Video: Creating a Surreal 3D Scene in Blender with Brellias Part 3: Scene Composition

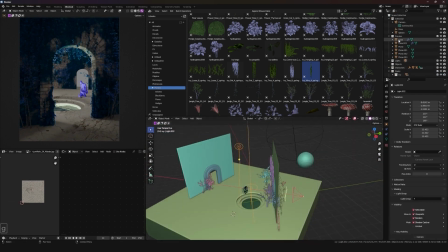I tried to refine the lighting a little bit more,
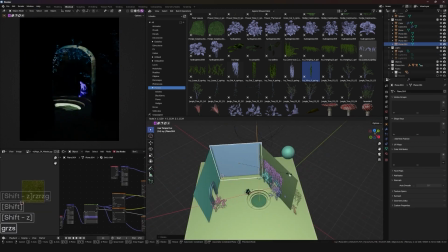and I will add a couple of walls so there's some bounce lighting of the objects and make that plane feel like a room.
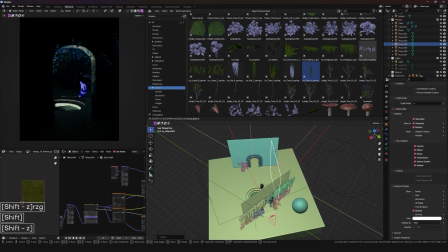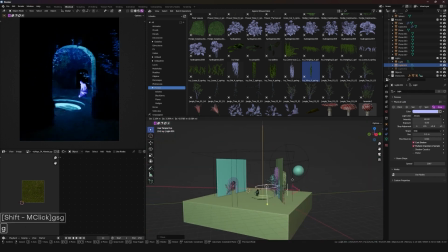Playing with lighting, trying to get it right, usually is the most time consuming step.
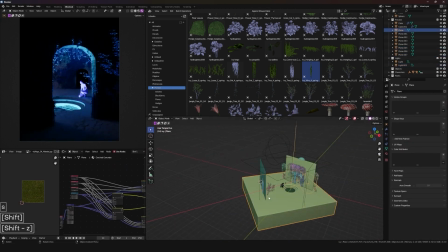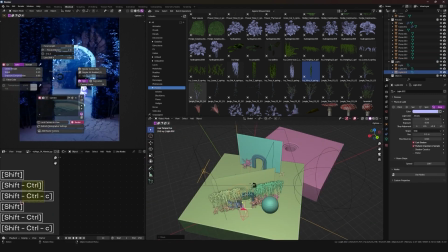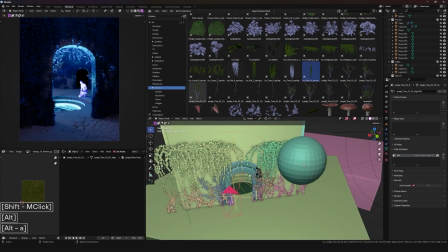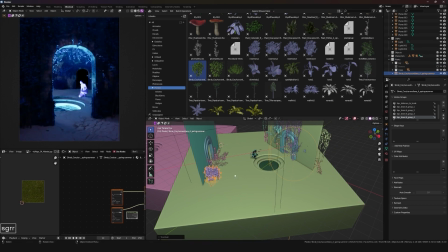I have the idea that the pool space is set between two corridors that are more abandoned,
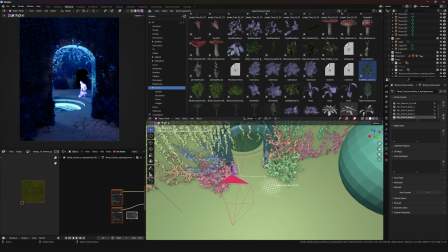so I will add more plants and variety on those.
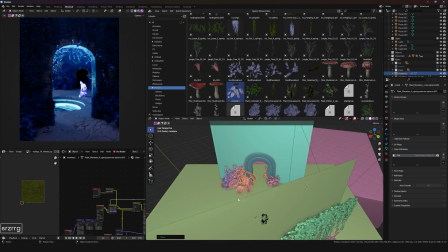I would also add a volumetric cube, that it's just a cube with a volumetric material.
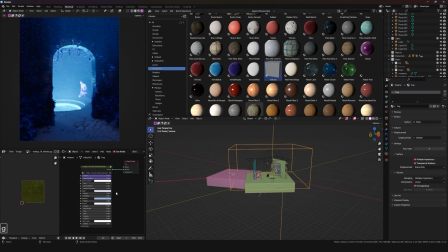Right now I'm using a volumetric material by the shader pack B shade, but a shader like the principal volume will work just fine.
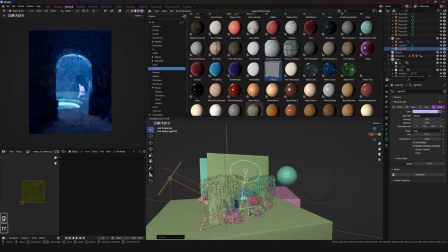Adding another light on the front will make the ivies and plants at the front pop a bit more, but not take too much attention from the center.
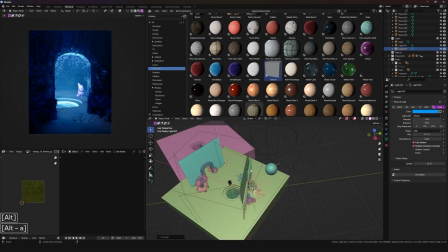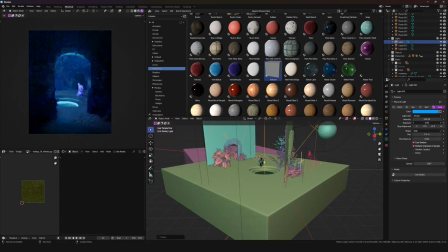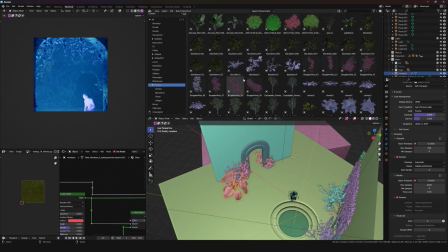Pressing Ctrl B and setting a render region on the viewport is a nice way of quickly previewing specific parts of it. The volume feels like too much,
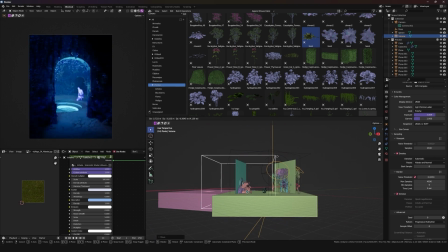so I start tweaking it so it feels like more ambiental and not taking away from the character.
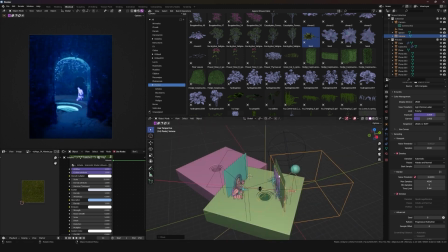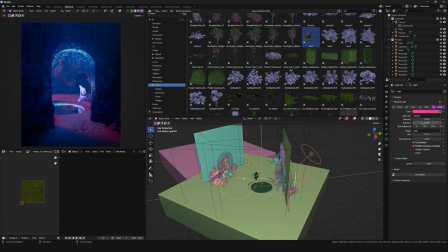Now I will add another light to add some color contrast to the scene, as right now it's mostly blue.
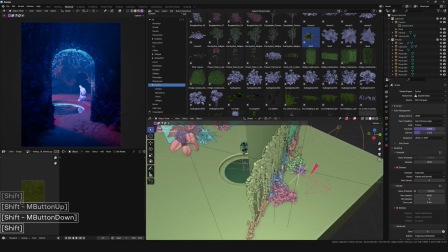And I think it's time to work with the ground,
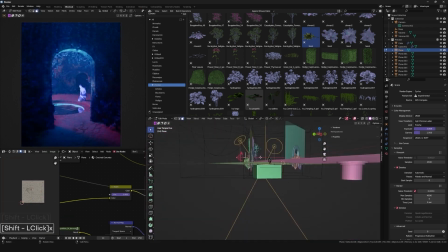so I will go to the scatter tab Select the ground object and create a manual scatter system using some clovers from my asset library.
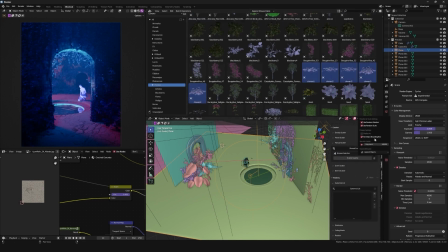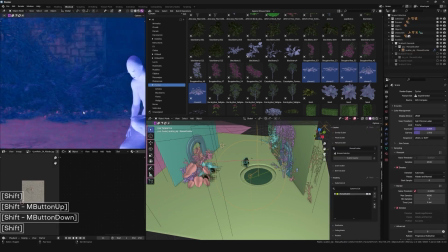I will put a couple of clovers on the scene to check if they look good in the viewport,
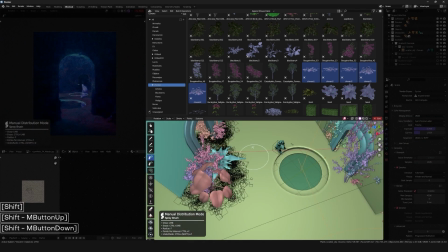and then I will start to cover the ground with them using the spray brush.
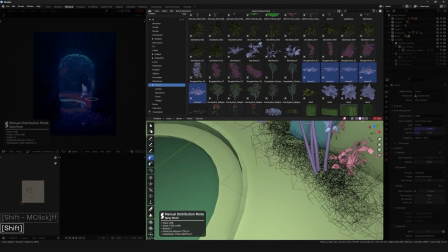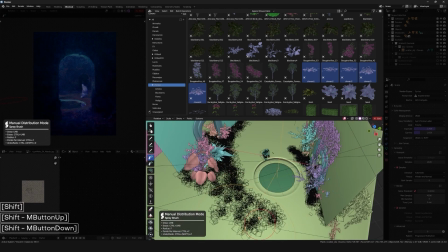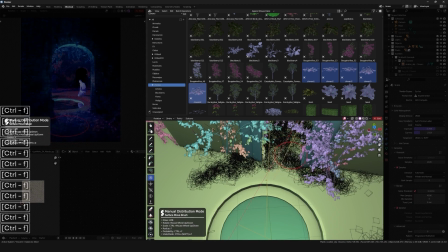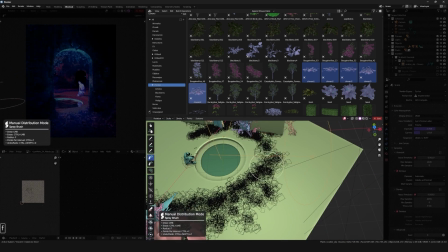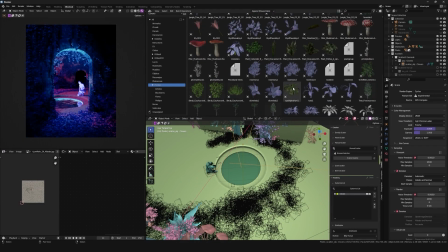Now I will do the same but with grass.
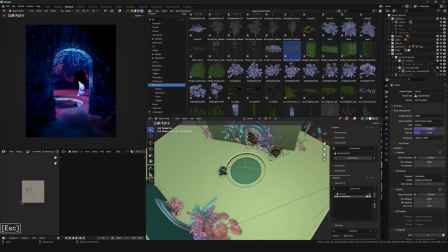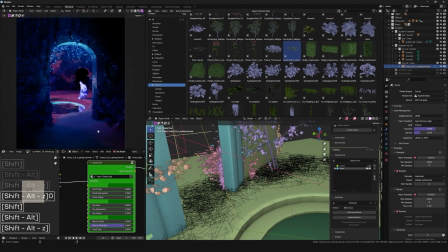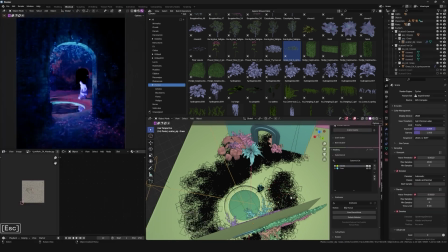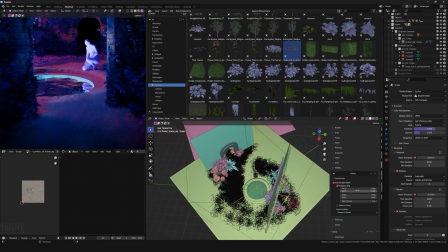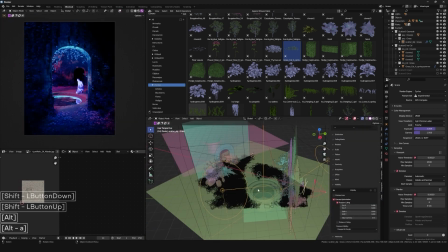Now with the basic composition, lighting, and objects ready for the scene,
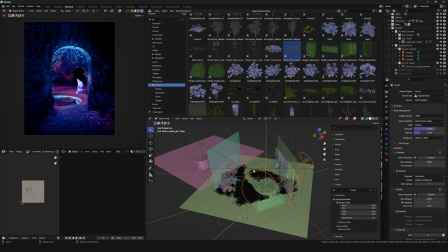you only need to start refining everything, which I'll show you in the next part.